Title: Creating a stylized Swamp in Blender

So in my case it would be that there's a hut in this swamp where probably somebody's living, and this person needs to get there, so they need a pathway, and when they get there when it's dark they need light on a pathway. And I think that's a great way to add detail because everything is grounded in the artwork. But I think it's important to note that you don't need to think of a story before creating an artwork necessarily, but rather think of it in the process of creating the artwork.
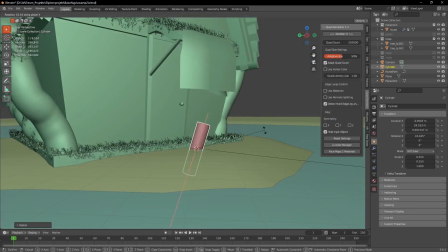[4:31]
So for the pathway I first added a cylinder and I textured it to look like a log.
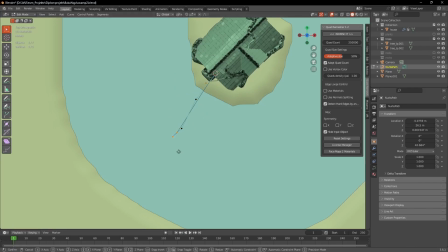[4:36]
Then I created a curve and I formed it like I wanted the pathway to run along.
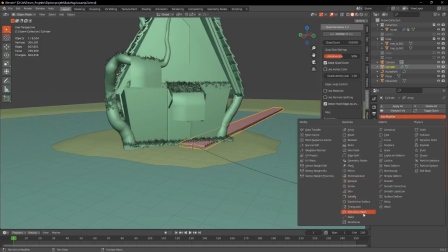[4:41]
Then I added an array modifier to the log to make this chain of logs, and then with the curve modifier I made it run along the curve which I just created.
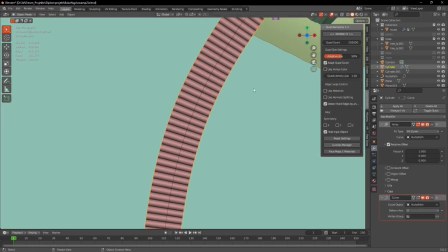[4:49]
So as I just said, the path needs some lighting, and so we're now going to create a lantern.
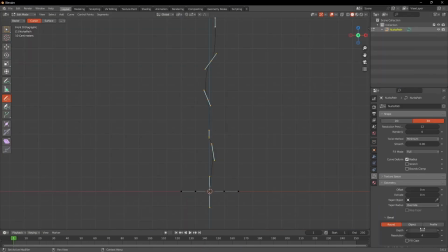[4:54]
I approached this model pretty similar to the tree model, so first creating a curve and adding some depth to it to make it thicker. Then
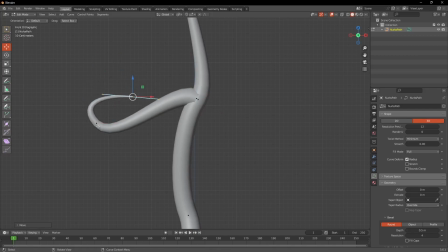[5:01]
I extruded some branches and I formed the top one specifically so it could hold the lamp, and I also made 2 cut-off branches just to add some more detail.
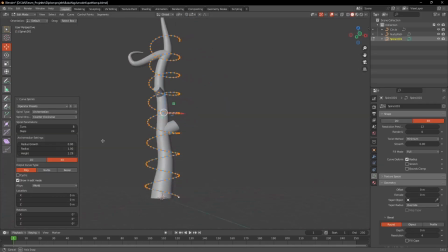[5:09]
Then I wanted a root looping around the stem, and I made that with a curved spiral,
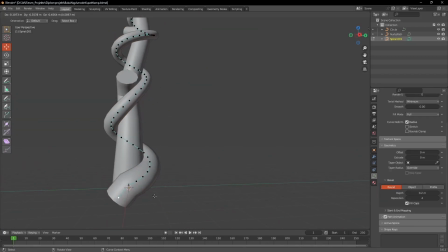[5:14]
which you can add if you activate the Add Curve Extra Objects add-on, which is pre-installed in Blender.
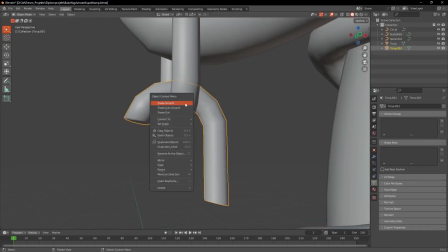[5:19]
So then I added this little chain and started working on the lamp itself.
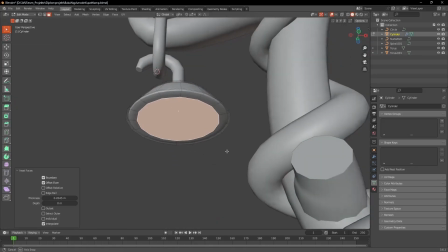[5:23]
This model was pretty simple, formed out of a cylinder, and I also gave it a subdivision surface modifier,
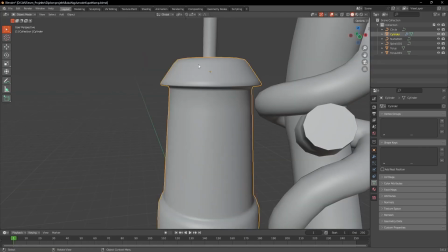[5:29]
which kind of gives it that rounded, stylized look, which I really like.
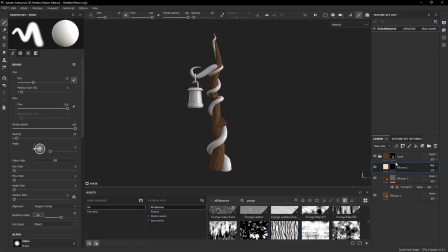[5:33]
Then when this was done, I exported the whole model and threw it into Substance Painter, where I mainly used smart materials from the models before.
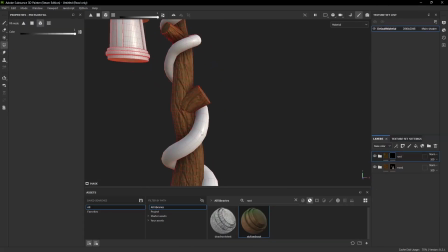[5:40]
So I used the root material from the big root and the tree material for the big stem in the middle.
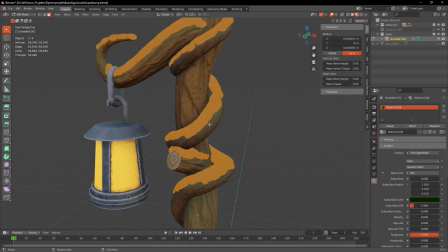[5:45]
Then back in Blender, I added moss just like before with the add-on, and I used geonodes to scatter the plants on the moss.
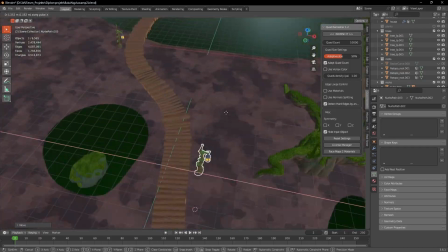[5:52]
Then I duplicated the lamp a few times and placed it along the curve. And I made the lantern emissive, but I also added an extra light,
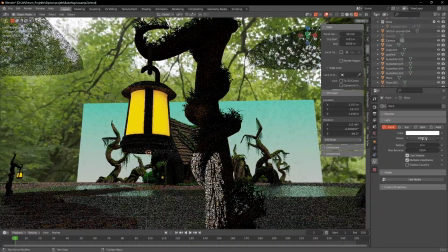[5:59]
because I could have just turned up the emissiveness, but this would have destroyed the texture, so I added a point light in every lamp.
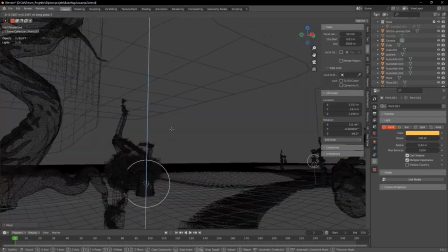[6:05]
Then I also wanted to add a bush, but I didn't have a stylized leaf texture.
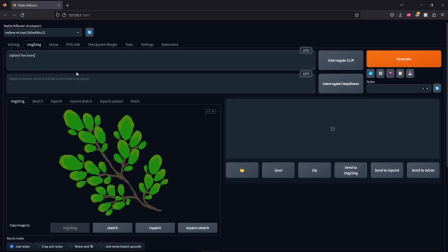[6:10]
And so I went back to Stable Diffusion and I put in my shitty drawn branch texture, and it gave me a result that I was actually very happy with.
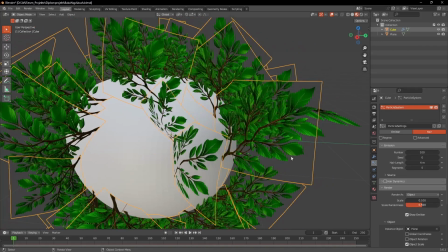[6:17]
And so I imported this texture into Blender and scattered it on a deformed sphere. Then I gave the branch a bit of translucency, and with that the bush was finished.
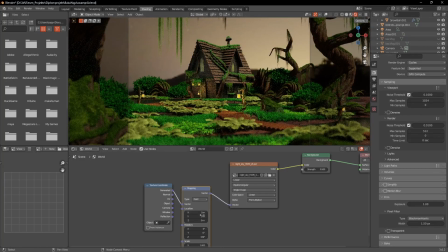[6:25]
Back to our scene, I first went with a daylight scenario,
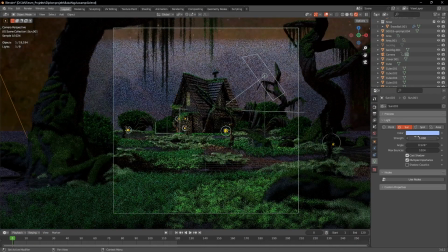[6:28]
but later I realized that it would look way better if I put it to nighttime, and so I just switched up the HDRI image.
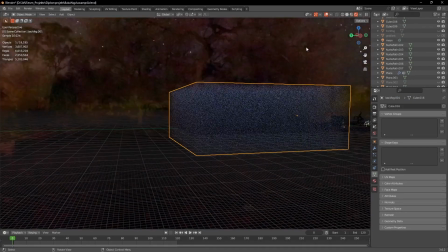[6:35]
I also used 2 volumetrics, one in the front and one in the back, but the one in the back was way stronger to hide the background a bit.
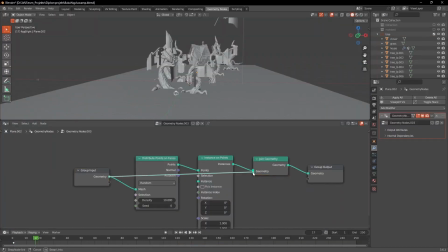[6:43]
This just gives the render a nice mysterious feeling. Now to the foliage, I first used the manual geonode setup to scatter them,
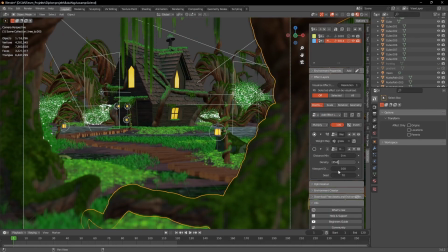[6:50]
but I later came to my senses and downloaded the free Grasswall G-Scatter add-on, which sped up the process like 10x.
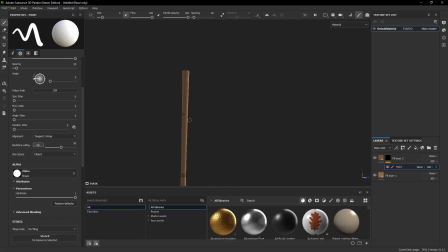[6:57]
Then I thought the scene still looked a bit too empty, and so I created this very simple reed model and placed it around and inside of the puddles.
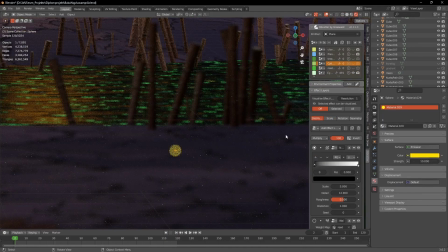[7:05]
Then for a few final touches,
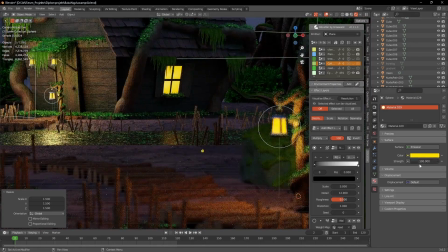[7:07]
I added little fireflies by creating small light emitting spheres and adding a noise modifier in the graph editor to make them move.
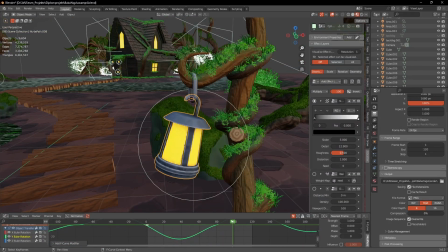[7:15]
Then I also made the lantern swing a bit in the wind, and I used shape keys to make the vines in the front move a bit too.
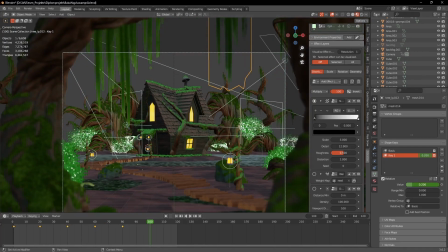[7:21]
Finally, I added a subtle camera movement and then rendered.
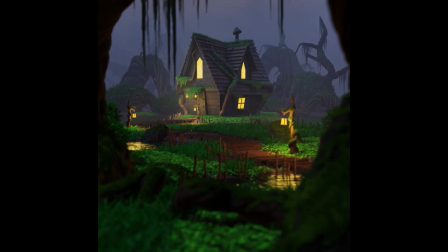Thank you so much for watching this video all the way to the end. I hope you could learn a thing or two, and I hope we see each other again in the next video, which hopefully won't be in 4 months.